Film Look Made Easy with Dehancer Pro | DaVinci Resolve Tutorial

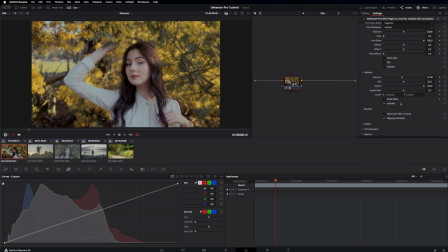(24:57)
You can see you can also decrease exposure if you want to. But for this footage, I wouldn't add it. And more panels here. Monitor, we've already talked about it.
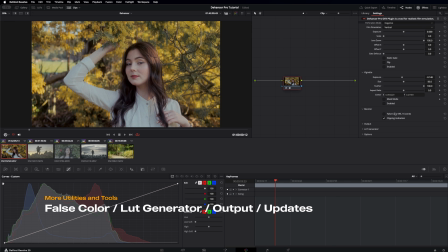(25:12)
Like clipping indications just basically helps you with your color grading.
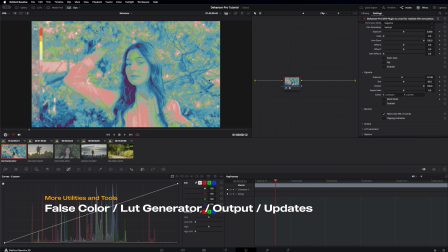(25:17)
And false colors, it's kind of more advanced. I don't really use it.
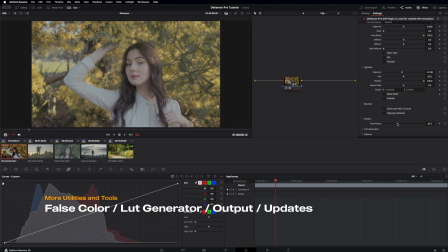(25:22)
Output is like the total impact of your effect, your color grade using Dehancer. I think it's really good for like before and after. I think that's the only case that I would choose to use this.
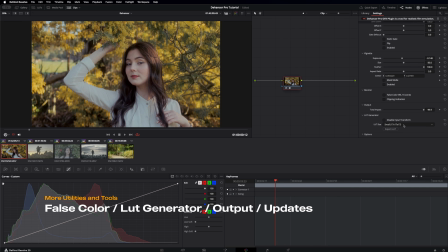(25:38)
So yeah, and LUT generator, if you want to export the LUT that you've done here, you can definitely do that using small and normal. I haven't really used this, but it's very helpful for like if you want to share your color grade to others.
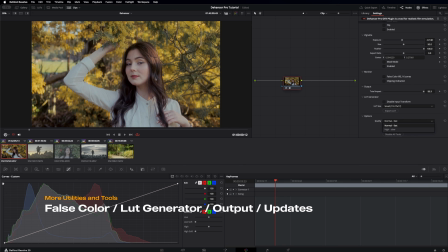(25:58)
And options is just, yeah, if you want the quality of, like, I think the playback, and I'm not really sure, but yeah. And check profiles is just if Dehancer updates or added more profiles like camera profiles to
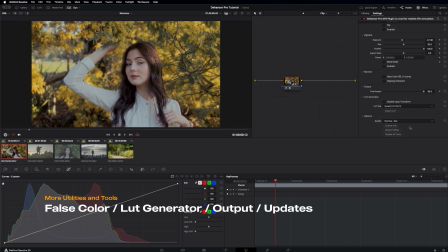(26:16)
Dehancer, you can update it here and just license and then disable all tools. So I think that's it for our color grade for this footage. And let's head back to the top and then just before and after.
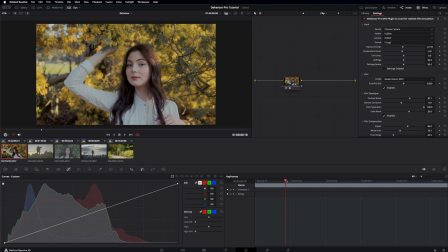(26:35)
Yeah, I'm really quite happy with this one, so I would quickly
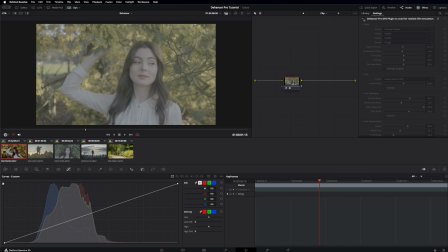(26:42)
grade the others and I'll be back.
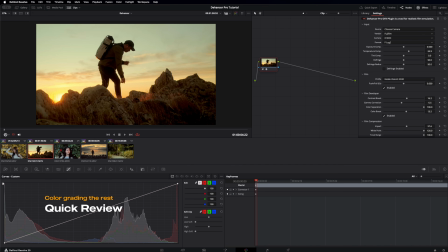(26:45)
So I quickly color graded these to whatever I think it's a good color grade.
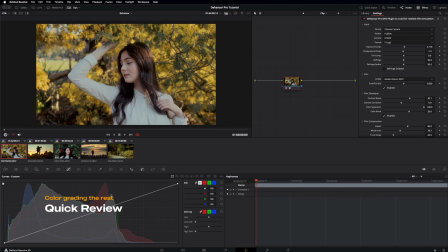(26:52)
So I'm just eyeing it most of the time. So for this one, it's very like a dynamic scene with the sun
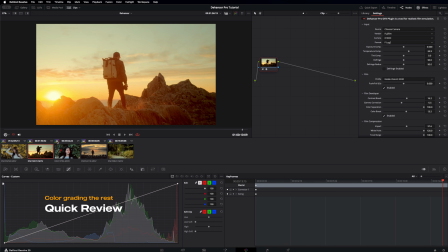(27:01)
going up there and also getting that flare or kind of misty washed kind of cinematic look here. It's very cool, like having it from contrasty here and then you get like that washed look here, but it's very cinematic.
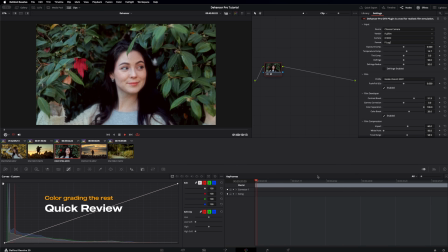(27:21)
And with this one is like a shade lighting.
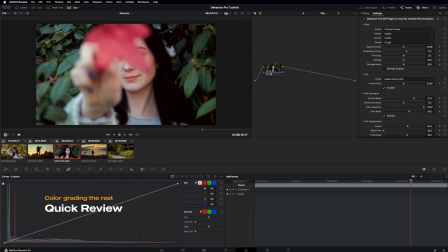(27:24)
I just went super like neutral and balanced, and having the skin tone just basically, yeah, looks good.
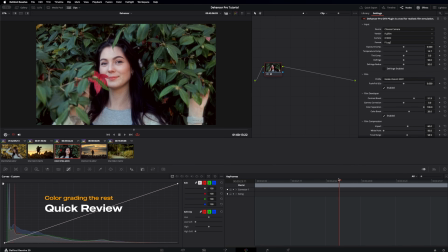(27:34)
Also the greens very nice and toned down,
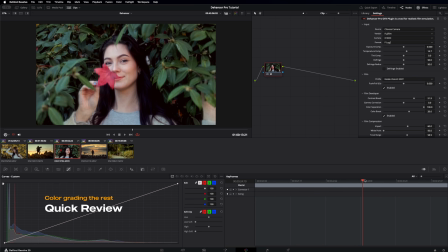(27:40)
which is very good look for this footage.
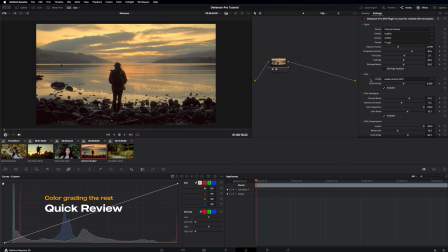(27:44)
This one is kind of I went to like a warm it's like a sunrise kind of color instead of like the blue R grade. So it just makes it Dehancer a very powerful color grading tool,
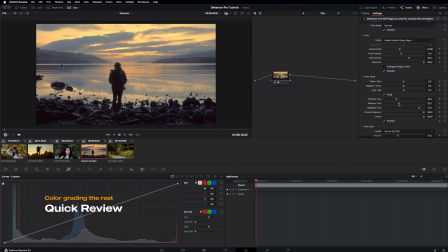(28:02)
because you can definitely make this a little bit like in the blue R scene by just dragging the color head, shadows, midtones, and tone to the far left here to make it more moody and kind of overcast.
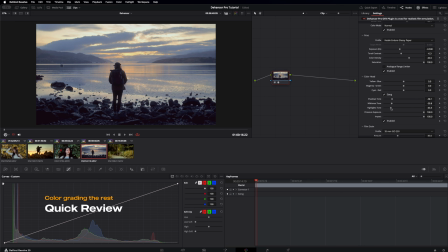(28:20)
So yeah, it's very powerful and really good.
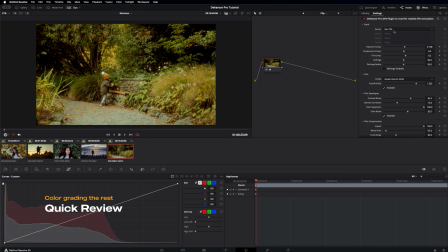(28:24)
So this one is using a Rec 709 footage. So I didn't really use any F-Log2 or S-Log, but it's still using, I still use the X106 for this one.
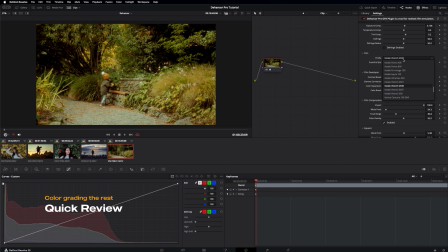(28:39)
So notice that I use Kodak Vision 3 250D here because it's a daylight scene, and it's I think I balance it for like daylight, and also push it to the right part to have that warmness back instead of just it looks like an overcast day.
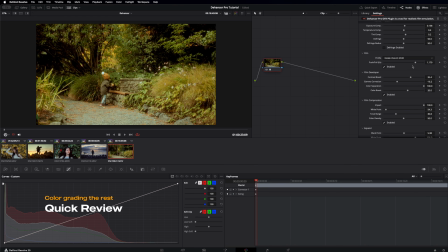(28:59)
I have it like it's like a sunset or something like with the sun.